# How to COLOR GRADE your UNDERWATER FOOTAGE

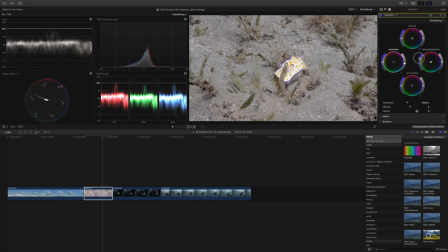[8:02]
Sometimes I find it too much. I'm more of an advocate for a subtle color grade, not too extreme, and that also applies to underwater footage. So rather than having it, I mean, we can have it very pop out of the image like this.
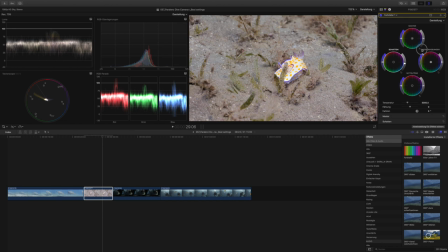[8:19]
I don't really like that too much. So we're just gonna bring them up a little bit. Everything else I think is fine. I don't really wanna change any of the other saturation parameters on the image, so we'll just leave that as it is.
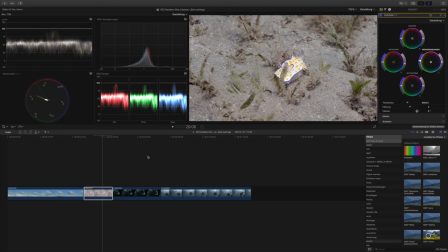[8:35]
And this is our, here we go, and this is our little nudie branch.
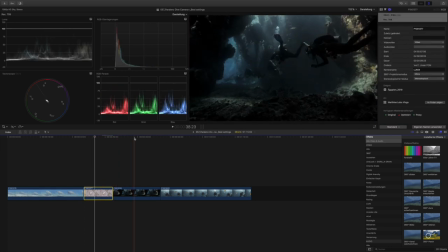[8:42]
Moving on to our third picture, and this is one that's probably gonna be hard to start off with the automatic color correction, just simply because it's very dark, but we'll give it a try anyways.
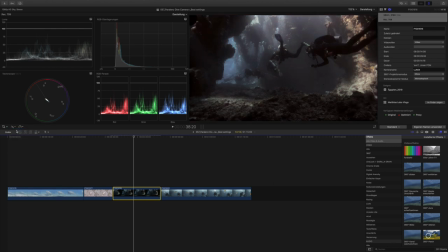[8:57]
So we'll go over here, we'll do the automatic color correction, and it does actually do quite an okay job. It brightens up the picture quite a bit, and it's actually not too bad.
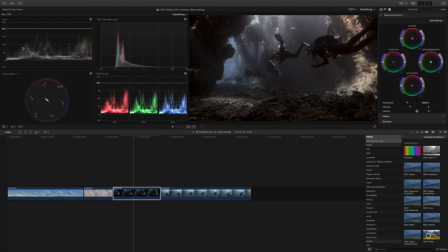[9:10]
If you look at the color distribution, that looks all right. We've got our contrast here, which is okay too. Now in this picture, you can see that some, like the lower part here, is clipping to the zero, which normally I wouldn't really want to have, but because this is a scene where we're in a cavern,
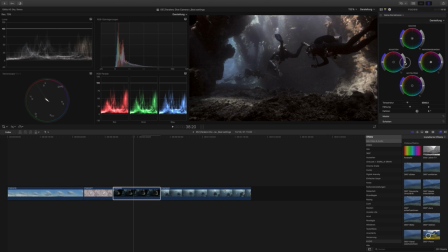[9:29]
I think that it's quite okay for us to have some really dark spots. So what I'm going to do is I'm going to bring down the shadows even a little more, even a little below the zero point there.
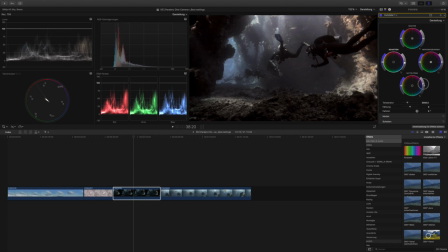[9:45]
I would though bring up the highlights, but the midtones just a little bit. Okay, and I would bring up the highlights a tiny bit, not too much, but just a tiny little bit.
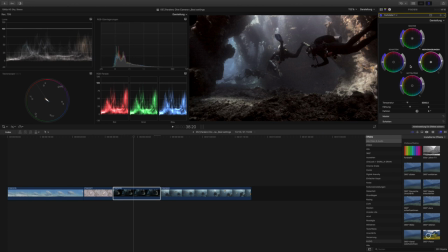[10:02]
And when it comes to the saturation, I would probably bring up the highlight. So you see this hole in the cavern here where light is shining through. I really want to make this pop a little more.
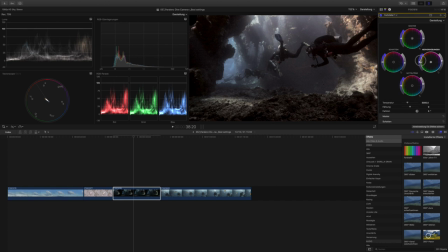[10:16]
So I'm just gonna put more saturation into that blue area. Then you can see if I go down how that changes. And I just really want to push that a little more.
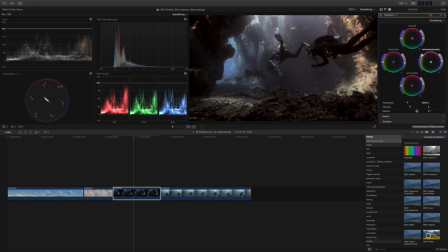[10:30]
That's okay. Maybe even bring up the mid-tones a little bit. That might help too. Yeah, you see how the blue is actually changing there. It's getting into a more intense blue. And I do like that a lot.
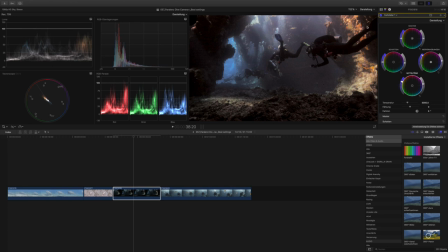[10:44]
So what we've done, we've increased the mid-tones, the saturation in the mid-tones and the highlights quite a bit. I haven't really touched the shadows because I think they're fine the way they are. And if we compare this to what we had before, this is our picture from before, and now it just really pops a lot more.
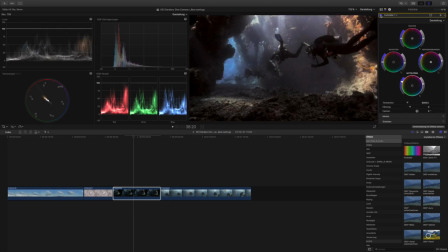[11:03]
It's not a dramatic change, but it looks more natural this way.
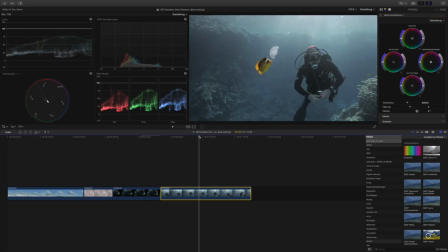[11:08]
So moving along to our last clip, which is the diver here watching this little butterfly fish eating a jellyfish. Now with this one again, I will try the automatic color correction, see how that works. So it didn't really do much,
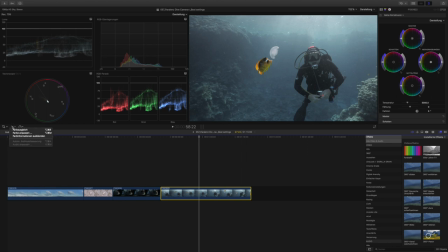[11:24]
but it just gave us a little bit of a better position to start off with our own color correction. So what I want to do here, looking at the Luma over here, I see that it's not touching the zero point yet, and it's not really coming up to 100.
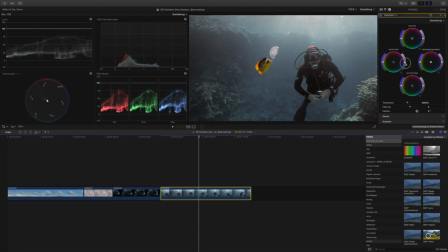[11:44]
So what I want to do is bring down the shadows a little bit. And I don't really want to bring up the highlights because there's a lot of highlights up here on the surface,
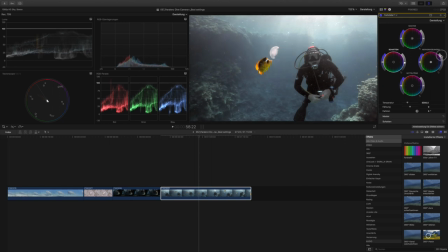[11:59]
and if I bring them up, I'm probably going to blow them out. Let's see. Yeah, you see that I'm just blowing out now that part.
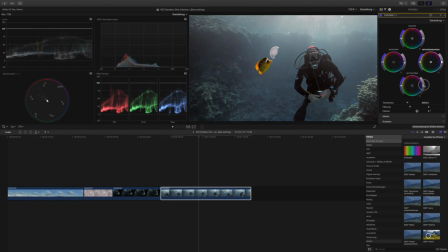[12:07]
I don't really want that. But what I can do is I can bring up the mid-tones a little bit.
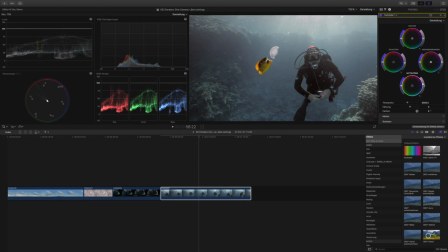[12:12]
So I just make the overall picture a little brighter there without blowing out the highlights too much. And now it comes to putting a little more saturation in the picture. So I would probably just bring up a little bit of
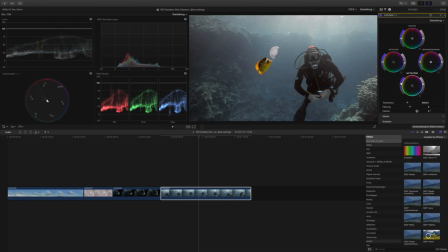[12:28]
saturation in the midtones so that the fish in the foreground gets a little more saturated. This is our main object in the frame, so we do want to have the fish pop a little bit there. Not too much though, just a little bit.
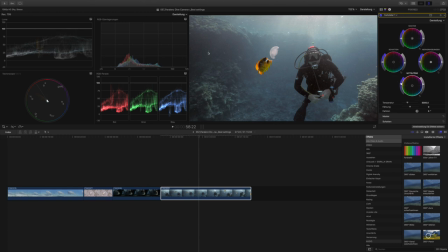[12:44]
And what we can do now as well, now with this background, which is quite boring and doesn't really do much to the scene, what we can do is we can go to the color curves
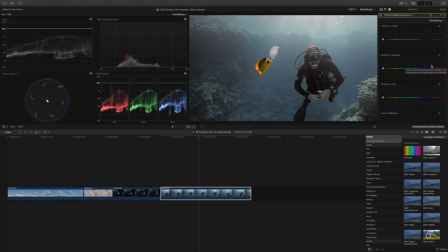[13:01]
and we can work with the color and the saturation. So if I define this section here as the color that I want to work with, we can then bring up or saturate that specific color a little better.
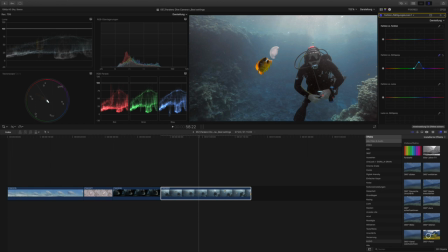[13:21]
And having done this, we've now got a bit more of a distinction between the fore and the background. If I just turn this effect off, you can see that it's not much,
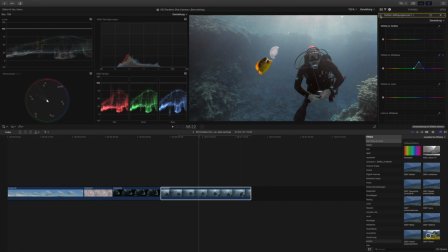[13:34]
but it just gives it a little more bluish, a little more saturation in the bluish part of the image, which in my opinion just works very well with the yellow fish in the foreground and just makes the whole scene look a bit more appealing. And that's already all the magic that goes into color grading my underwater footage. I hope this video was useful to you. I hope you got something out of today's video. If that's the case, please do not forget to hit that like button. It really does mean a lot to me. And also consider subscribing to the channel so you don't miss out on any content that will be uploaded here in the future. Thanks again for watching, and I will see you next week.